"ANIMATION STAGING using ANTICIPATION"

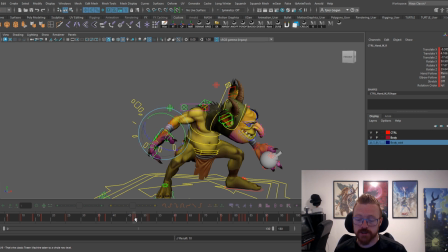61:58 Looks like there's a point in which the hand stops moving, gets kind of stiff. So we just pull it down farther. Maybe we can overlap just a little bit as the hand is coming up. Don't want to overlap too much, okay? You need to be aware of your overlap.
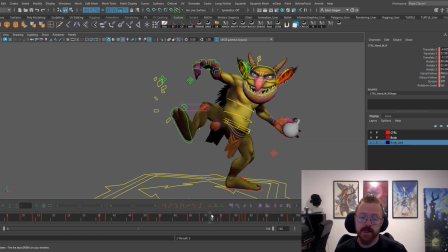Okay. He's making a really big movement here. So I'm going to overlap downward like this and pull the arm down. Okay?
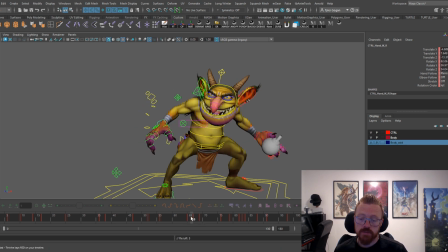62:32 And I might even really pull it down and rotate it like this. I want to rotate this downward. I don't like how like turned the wrist is right here.
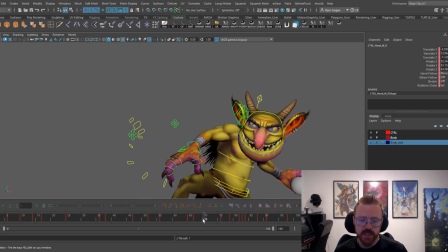62:50 It's a little kinked. Okay? So we're going to move it back like this, and then we're going to have this rotate downward. And then as he comes up to go, he's going to have an opportunity where he overlaps this way.
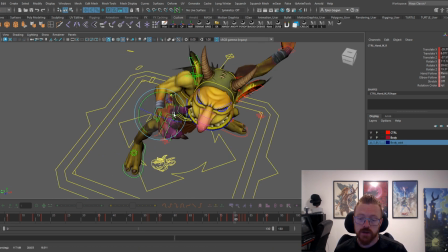63:10 Okay. Like this. The arm straightens out. I didn't want that.
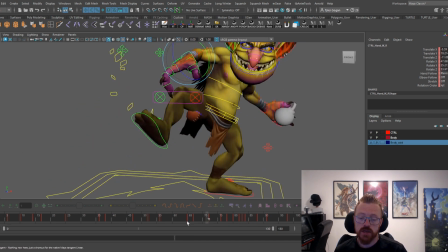63:17 Okay. Comes up.
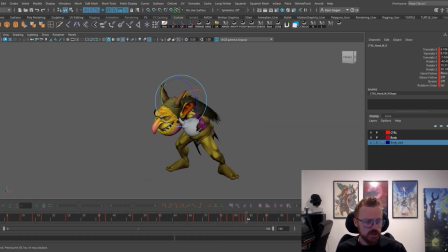63:22 There we go. Let's do a little bit of overlap on our head before we finish up. Okay, comes up like this. As he's going up, we're gonna pull the head down, and it's really just the overlap is just building it in.
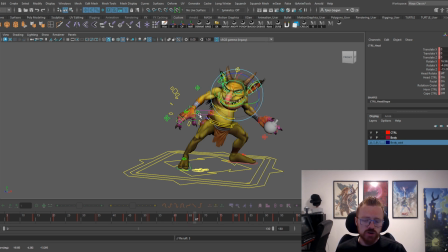63:39 Okay, guys, like you can struggle with the graph editor for hours. You can do that, and you know get the results you want, but it's gonna take you a lot longer than just manipulating the keys yourself. Okay.
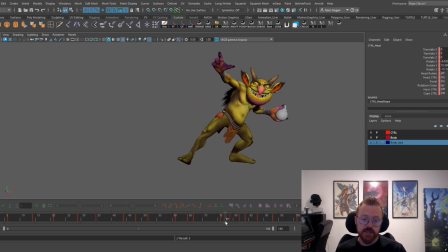63:59 Since he's coming down, I'm going to have him. He's going to remain looking at the player, okay? But his head is still going to overlap.
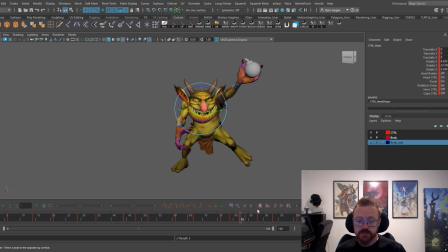I'm going to pull that back. I want his head to overlap to the other side a bit more. Oh, something I didn't do. Something that we need to do, okay? Super important.
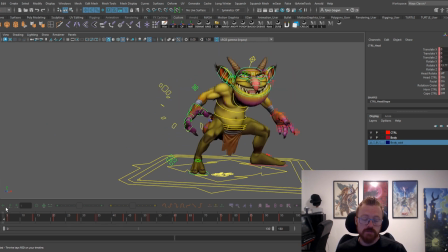64:30 Okay, that's actually really important. It's body mechanics, right? So, firstly, let's fix his foot. I just noticed this. Okay.
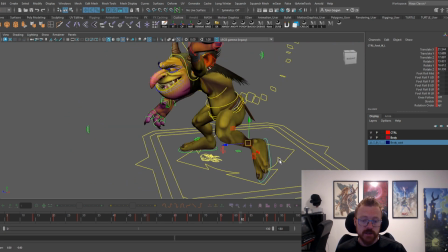64:44 is just coming up here like this. We need to delay that a little bit, okay?
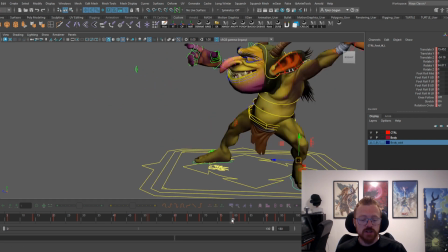64:51 Because if you notice, there's no extension on his leg right here.
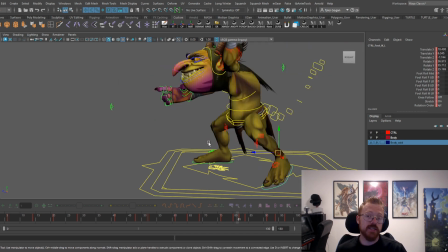64:57 There's no like extension where his leg straightens out. Okay, your leg is going to remain on the ground.
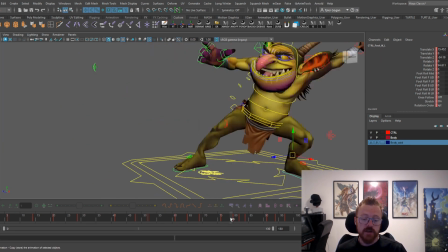65:04 He's going to fall over currently because his leg doesn't stay on the ground. Your leg is going to, just like explained before,
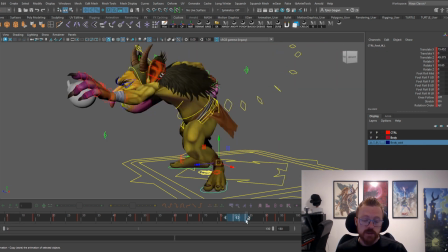65:11 your leg is going to stay on the ground as long as it possibly can before it leaves to help support your weight. So it's going to come like this, and that's okay. His leg is stretching, so what we can do is we can fiddle with this stuff here and get a nice roll in there.
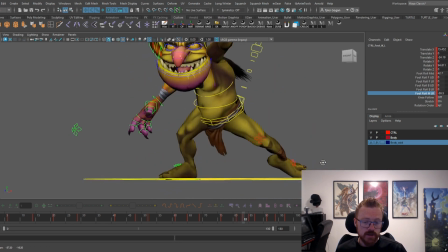65:31 Okay. All right. Now we've got that leg is stretching, but not a whole ton.
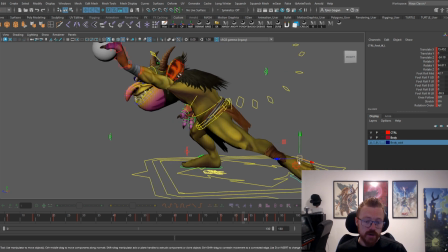65:40 As I've said in my other videos, I'm not a huge fan of stretching limbs.
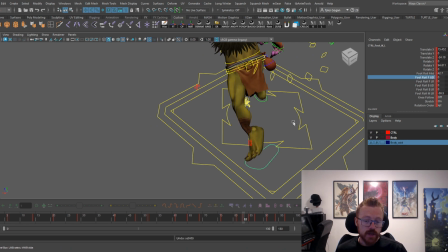65:45 Okay, I'm not a huge fan of it. I try to avoid it. Okay, but this is not stretching all that much.
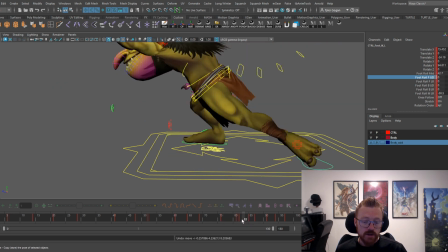65:53 And in fact, if I really want to, I can do that and really get away from stretching those limbs. Okay.